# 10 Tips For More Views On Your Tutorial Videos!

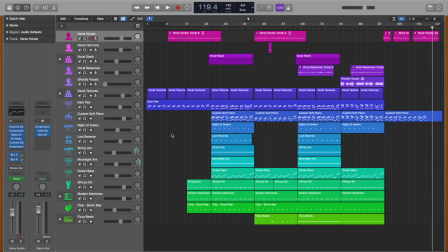[4:02]
It's natural to move your mouse around the screen, especially when you're nervous,
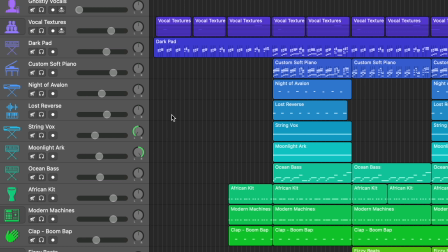[4:05]
but it's incredibly distracting to the viewer and it makes the learner feel uneasy like you don't know quite what you're doing. Try to keep unnecessary mouse movements to a minimum.
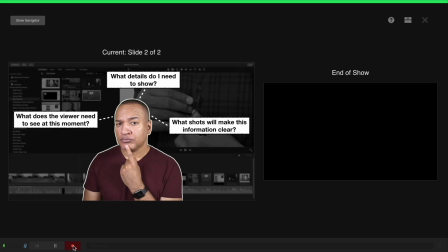[4:17]
Likewise, when you're moving around the screen, clicking on buttons or opening menus, don't go too fast.
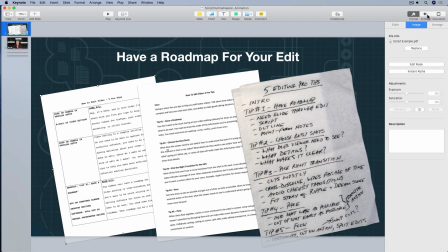[4:23]
The viewer needs to be able to easily follow your mouse movements around the screen or they'll quickly become lost. All right, those last few tips were about delivering your screen recording tutorial. Let's talk about editing.
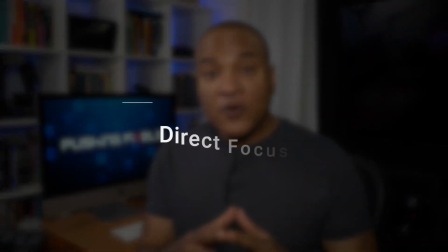[4:35]
Now, much like we do with traditional instructional video, it's important to direct the focus of the viewer to important details in your tutorial.
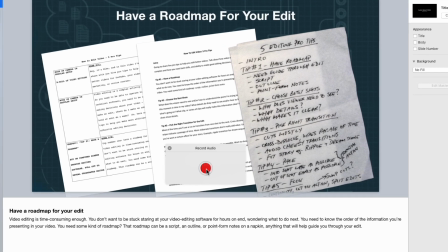[4:44]
And that involves things like using zooms to bring attention to important details on the screen,
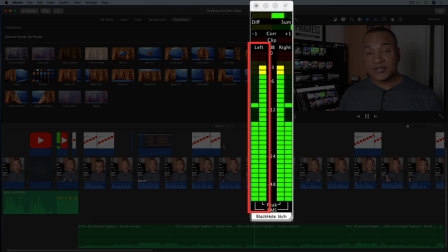[4:49]
or using annotations or different shapes and outlines to highlight important details. So it's important to zoom in and show important details on the screen,
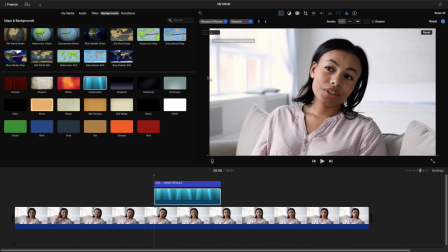[4:58]
but it's just as important to get back out wide on the interface so that the viewer can orient themselves with what's going on. It's so easy to get lost in the weeds looking at little buttons and little menus. So whenever possible,
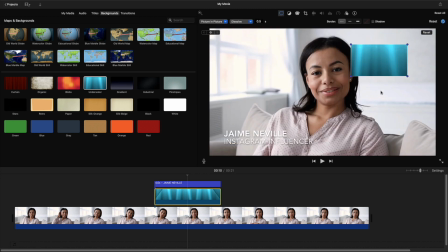[5:12]
get back out wide so that the viewer can track and keep up with the geography of what's going on with the screen.
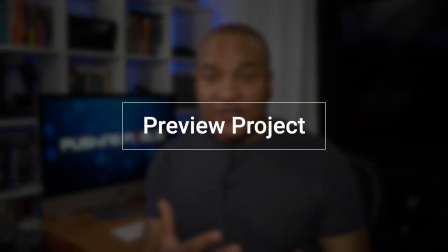[5:21]
And as a bonus tip, show the completed sample project in the teaser or near the beginning of your screen recording tutorial video. This gives the viewer a sense of what they're going to be making so they can sort of get their head in the right space.
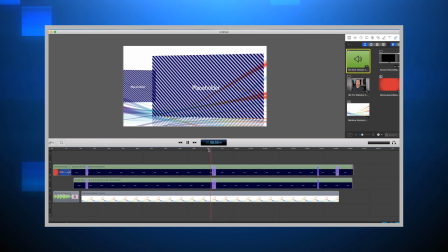[5:35]
Now, I try to do that with each one of my tutorials and sometimes I don't. It depends on how long the tutorial is and how complex the tutorial is. Making great screen recording tutorials is really about practice. I mean, I look at my first tutorials that I made on my channel and I cringe. But as I did more and more and listened to the feedback from my viewers, I think I've gotten better over the last few years. So if you want to learn more about how to create screen tutorials or videos in general, Have a look at these videos on my channel and of course, thanks for watching and I'll see you next time.